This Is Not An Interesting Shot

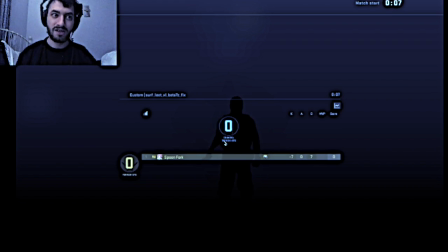[11:09]
it doesn't emphasize what I'm saying it's just unrelated random shit you know speaking of unrelated random shit so many of you probably already know the story of this with all I even tell you but in case you don't already know the story there's a guy called Digi-Roe he makes YouTube videos and there's a guy called me and I also make YouTube videos and I made a YouTube video a little while ago called Hidamari Sketch Bath Scenes In-Depth Analysis and Digibro over there he also makes videos about anime and recently he talked about my Hidamari Sketch Bath Scenes Analysis video because I paid him money to do so which was kind of a mistake but you know whatever and one of the things he said in that video is he talks a lot about stuff that's unrelated that's seemingly unrelated like I'm talking about seemingly unrelated things in that video like superhuman and the GDGD fairies and lame which isn't really related to the Hidamari bath scenes is it and and you know when I'm filming it I'm not filming my face I now show my face in the video I'm filming unrelated shit I'm filming a fan or I'm filming a beer or my floor or just the screen you know Why, why, the unrelated stuff, you know, he sort of built this up and I, was it unrelated was it? Was it unrelated? Or, perhaps perchance, did I put some thought into these visions? Did I want to have something that wasn't this?
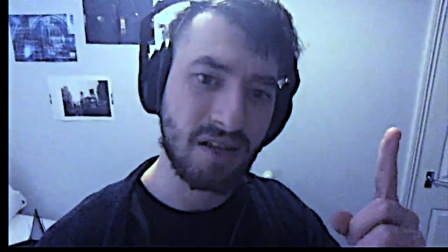[12:40]
Did I want to have something, you know, this is better than this, right, this, this is better than this marginally.
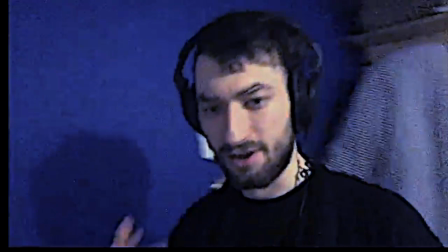[12:48]
Why is it better than this? because not only have you got a face to focus on and some context and gestures to the words,
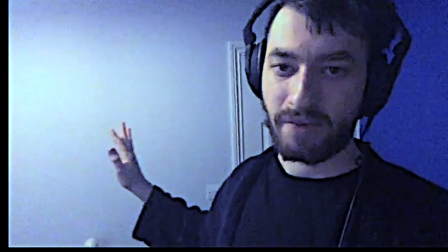[12:56]
but also the movement of the background keeps you extra interested.
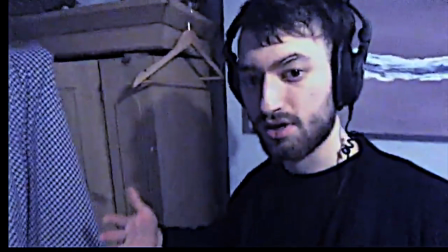[13:00]
And it encourages me, the talker, to gesture more, to gesticulate.
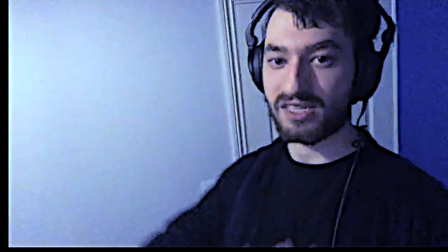[13:06]
I love that word, gesticulate more. Because I'm up and active, my entire body language changes and now everything I say seems to have more
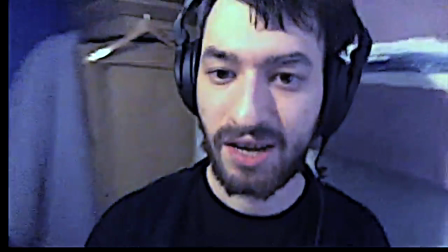[13:14]
emphasis because I'm walking around and I'm gesticulating and all that stuff.
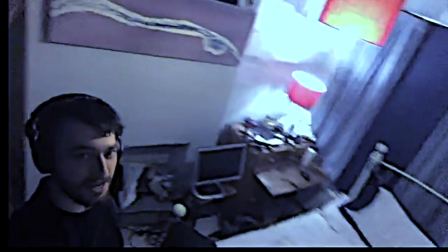[13:19]
And plus the camera angles changing I could be really far away from you like this You could see my unmade bed or I could be really close up and that allows me to have some sort of direction
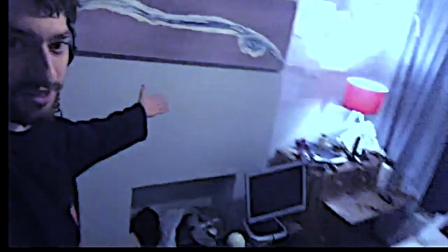[13:28]
Like if I say something if I want to show you something I can be like over here You can see my
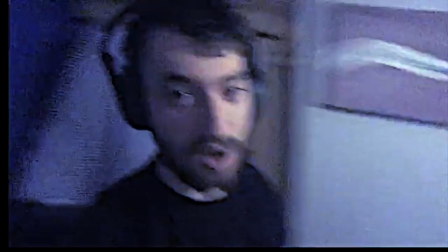[13:33]
my monitor for my Raspberry Pi or if I want to say something with emphasis I can bring you right in here,
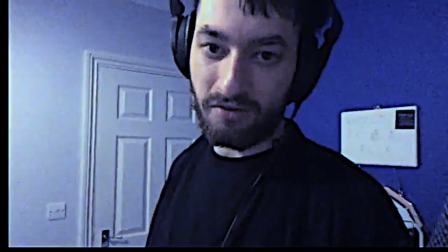[13:39]
you know It allows me a little more freedom it allows a little more expression and now we're getting something
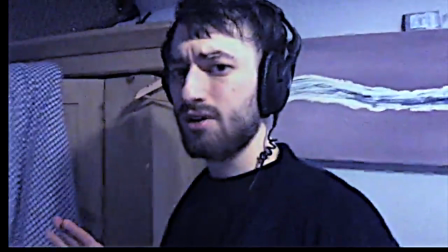[13:45]
right now to visuals that actually emphasize
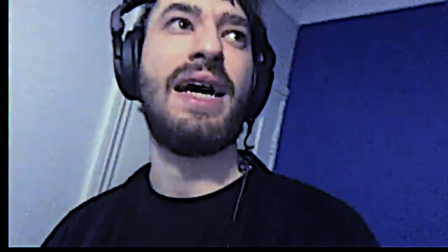[13:50]
the meaning except really it's just a I would call this
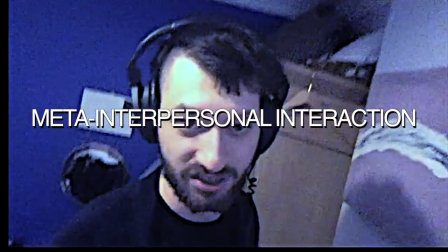[13:56]
meta interpersonal interaction which is just something I came up with right god damn now
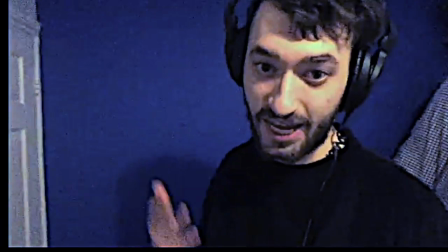[14:03]
as I was talking this is not literally me having a conversation with you but this is a a
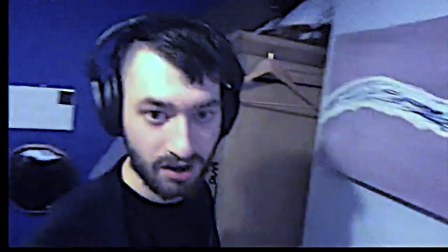[14:11]
meta version a a version of what it's like to have a conversation with you in person
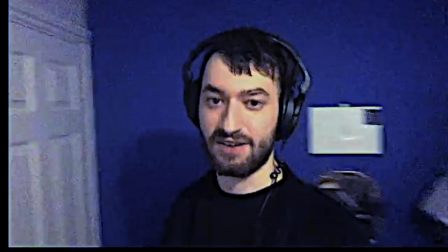[14:21]
but but through the medium of video right because obviously if I'm in person you're not actually moving around like this but it
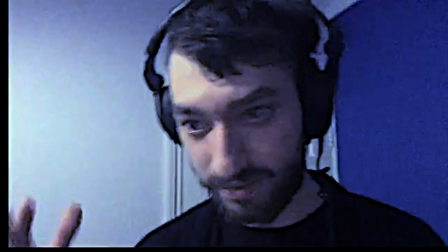[14:29]
feels like that when I get more intense you'll be all right there you can see all the motion in my eyes and you know the world's always moving behind people there's
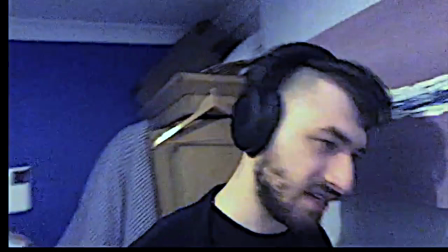[14:38]
cars and shit going by.
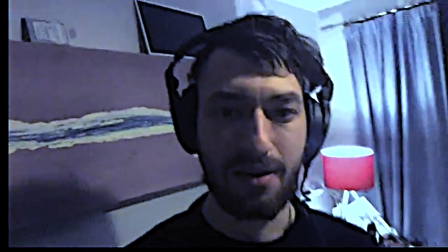[14:39]
This is like a version, an emulation of that, like a meta version of that, because obviously it's not really that, it's just an emulation. But it doesn't actually have anything to do with what I'm saying. Still doesn't have anything to do with what I'm saying. I know, I can go on about this for fucking ever. I could give more examples of how different YouTubers do it. Some people these days have a lot of infographic shows, That's one thing that's very popular.